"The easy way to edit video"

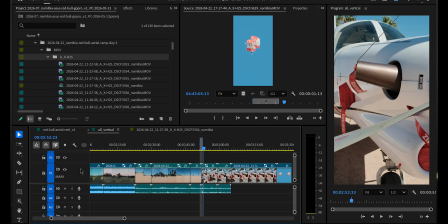4:12 And I can set an in point and an out point on the clip. And then using the apostrophe key, I can remove that section from the timeline. So I'm actually taking all the bits out that I don't like, and therefore I can keep those good bits in the middle.
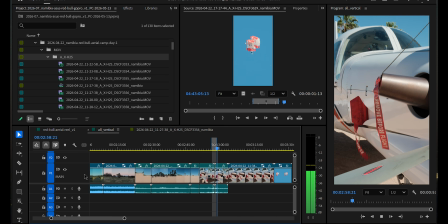4:26 Remove, out. And if you press the semicolon key, that will remove it without closing the gap.
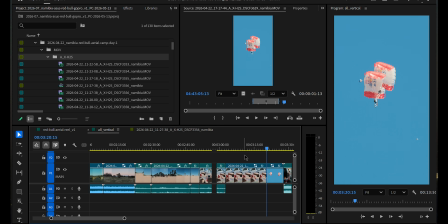4:32 Now I won't necessarily do this for every clip, but what I'll do is I'll go through and I'll skim the clips that I like.
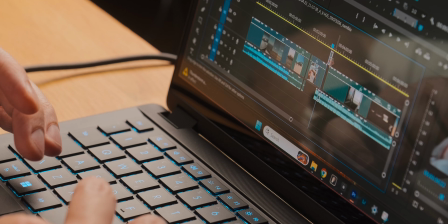4:39 And when I find clips that I do like, I just move them quite simply to the track above. And that just visualizes to me that these clips stand out from the rest of the pack.
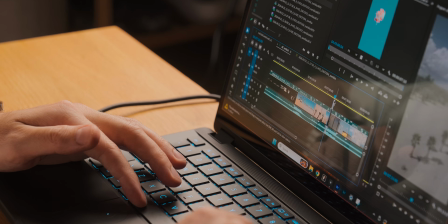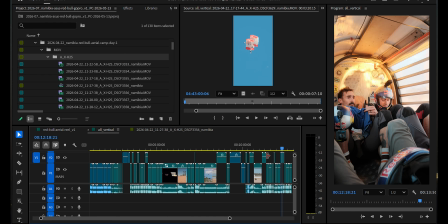4:56 I can then quite clearly see which of the clips are good and usable, that I can then take them out and I can see them in context with everything else. I find this so much quicker than going back and forward through the bin, selecting things, building it up. But of course, your own method may vary.
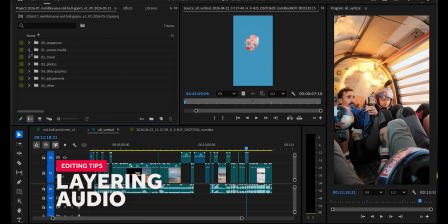5:15 Next will be laying down a bed of music.
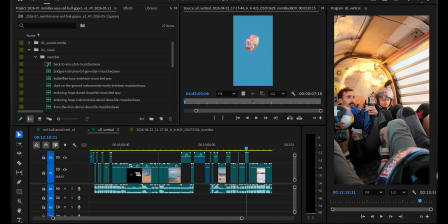5:18 So I can go into my folder here, and I've already imported some music, and I can just preview these and just see which one I think works for me.
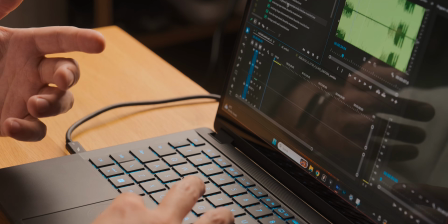5:29 When I find the track I want, I'll then lay that onto its own track, and it's ready for me to work with. Now, music is generally mastered quite loud, so I usually just drop the volume by about 5 or 6 decibels to start with. So if I'm making a fairly short video, I only need a certain section of the audio to make it fit.
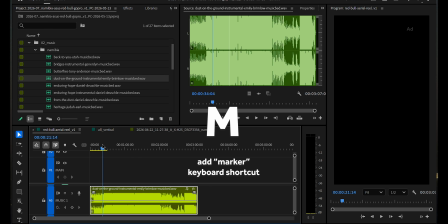5:45 So I'll find the part that I like, and then I'll set a marker, and that'll be where I start my edit from. So I can cut away all the bits that I don't need.
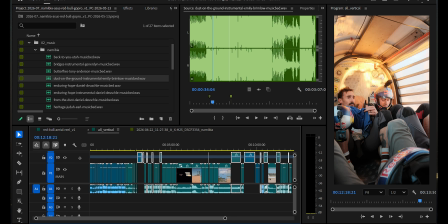5:51 And then it's a case of taking from my timeline of everything and copying that across
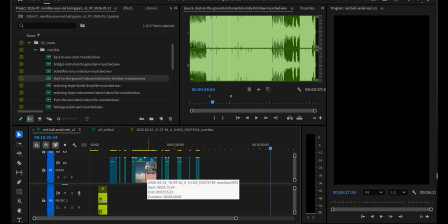5:57 into my working sequence. From here, I then take the time to just rearrange it and move it around and piece together my sequence. And one of the tips that I found with editing over the last 10 or so years that's really stuck with me is this idea of arriving late and leaving early for a clip.
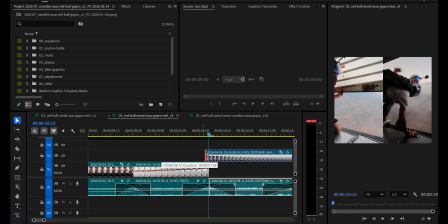6:18 What that means is arriving when the action is just happening and leaving just before it finishes.
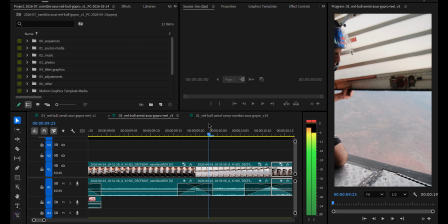6:24 It continues to sort of push the narrative along. It keeps the viewer engaged in the next thing coming because they don't have that awkward starting point of when something's about to happen, and likewise they're not watching any longer than they have to for any action that is seen. So just like your celebrities at parties, arrive late and leave early. Once it's all pieced together, it's just a matter of fine-tuning the little details that just make things flow nicely.
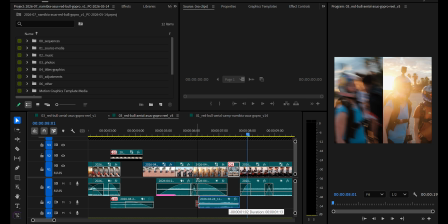6:46 I like to merge my audio together and balance the levels so that we don't jump all over the place, but still keep some of that ambient sound alongside the music.
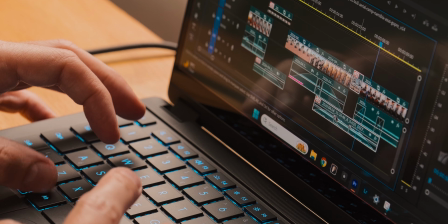6:54 And then I'll just do some light color adjustments, just balancing some of the highlights, shadows, and contrast,
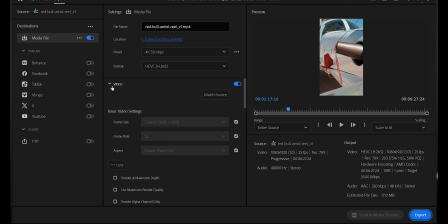6:58 and maybe adjusting some of the saturation. Now for export settings, I generally like to export in HEVC, that's H.265. That's a very efficient file format. It's perfect for maintaining good quality but small file sizes. And I'll set my data rate to around 30 megabits a second.
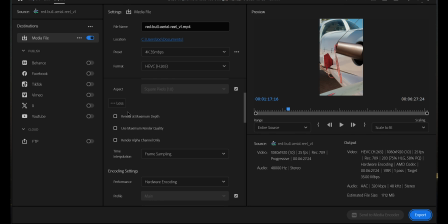7:15 I match my frame rate to the camera, so in this case I was filming in 25 frames a second, and I'll use the hardware encoding for a faster output performance. So I hope that gives you a little insight into how you can piece together your edits on the computer. All right, catch you in the next one.
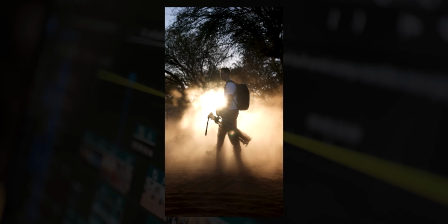7:29 See ya.